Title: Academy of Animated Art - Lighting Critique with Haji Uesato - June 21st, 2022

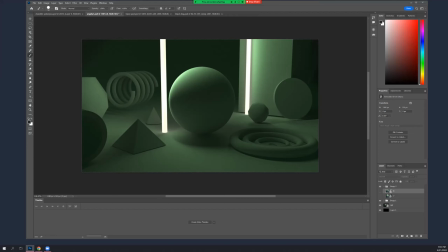(0:02)
Okay, welcome to the live session. Hi, Angela. Hi. So, okay, so this is where you were on this assignment last week, and then you
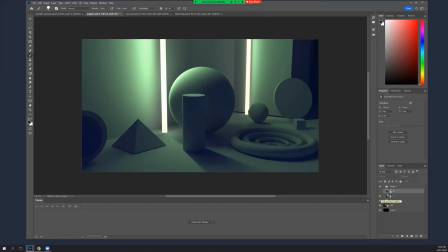(0:17)
put the wall in, and you got some cool fill in there as well, I see. And then looks like you added some extra, at least another object. Yeah. Is there anything you want to talk about here? Not really.
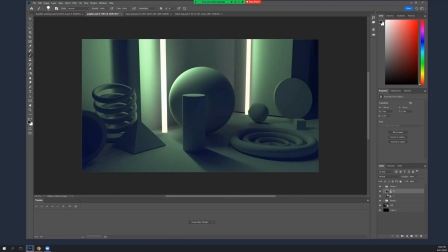(0:35)
Okay. Let's see. Let's look at this against your reference. I mean, you're probably looking at this thing like, what's with all the blue, right? I mean, it's like, I don't see that in the reference.
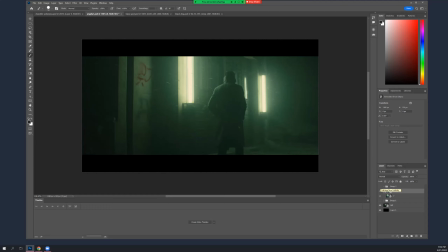(0:49)
My guess is that it is in there, you know. There's so much green going on that you don't see it, but you know, as a night scene, like typically, whether this was shot, you know, in a studio or an actual exterior, you know,
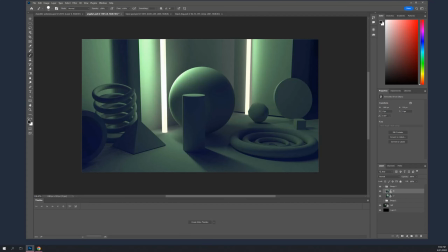(1:08)
you would have some blue fill in there as your base. So I think, you know, what a couple things you could do with this exercise, if you want to keep going with it, you could sort of lower those levels of blue, or you've got two lights,
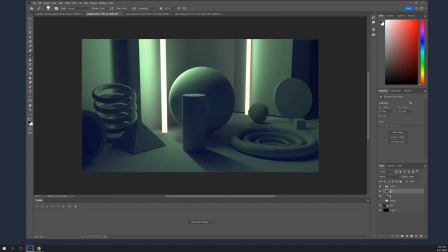(1:23)
right? Two fills. Yeah. Maybe leave one, you know, depending on whatever makes sense, the same color it is, and the second one, go halfway between your green color and your blue color,
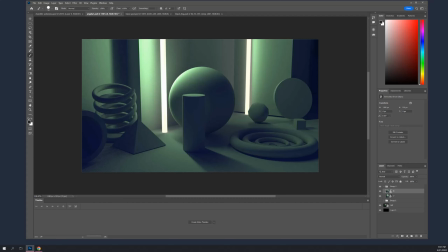(1:38)
and sort of see what that does. Okay. Because I mean, like, well, you know, this area. Actually, sorry, let me pull out my tablet here.
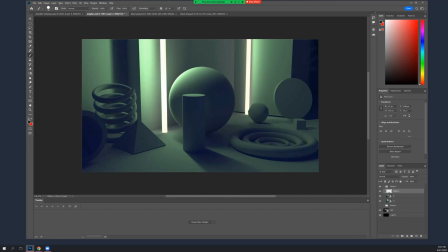(1:56)
Like, for instance, I mean, oops, sorry. Let me see, we're doing something weird.
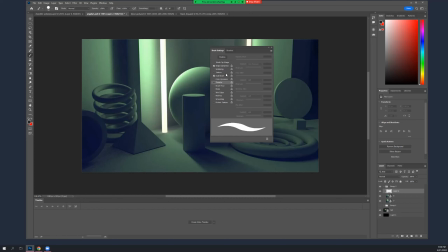Okay, so, oops, yeah, what am I doing wrong here?
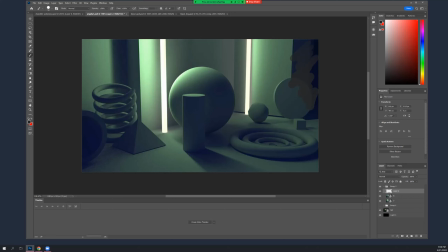(2:30)
Well, anyway, sorry. So, I mean, this area is pretty blue and dark, you know. So, I mean, you could lighten that up a little bit, but I think, I mean, there's some interesting things happening like around here, right? Where you're getting the blue and the green mixing.
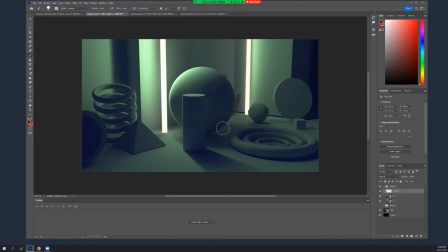(2:49)
And like this feels more natural to me as far as like a, you know, like a well-lit scene than
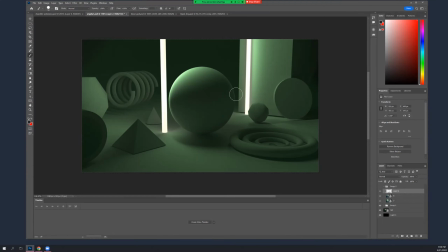(2:58)
this, because this just feels monochromatic. Like you kind of have one color going on.
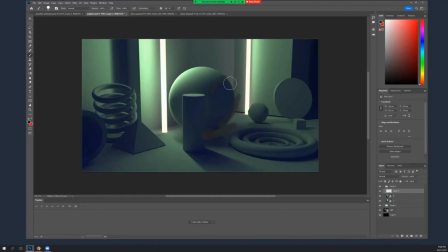(3:03)
And you really, even if it's subtle, and especially if it's subtle, you kind of always want a couple of different hues, just the same way that you want a couple of different values.
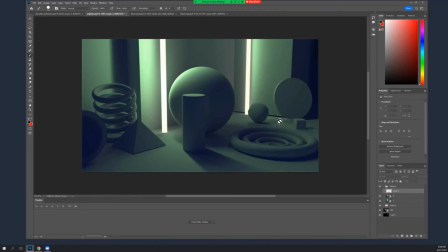(3:15)
You know, it gives you something to create hierarchy with. It enriches the image always. So, you know, I mean, this area is probably naturally your greens and your blues are mixing pretty well,
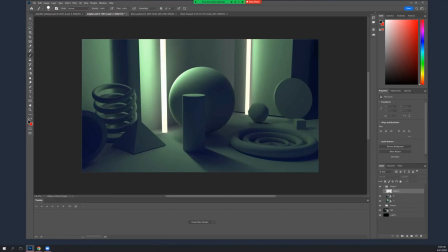(3:32)
and maybe you have less green on the edges, which is why it's getting more blue. But you can also, you know, either move more lights around or move those lights around or add more, or start playing with the actual color temperature of your fill lights a little bit, so that,
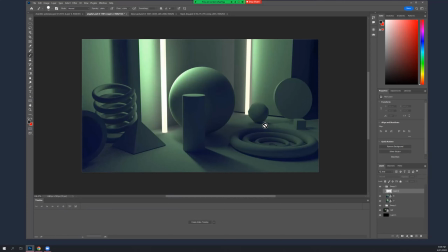(3:49)
you know, you keep one blue, you go kind of in between with the other ones. Maybe, you know, I mean, I know that's not exactly what the reference looks like,
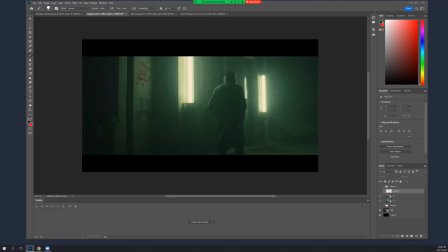(3:59)
but you know, it's a nice way to introduce some subtlety into something like this.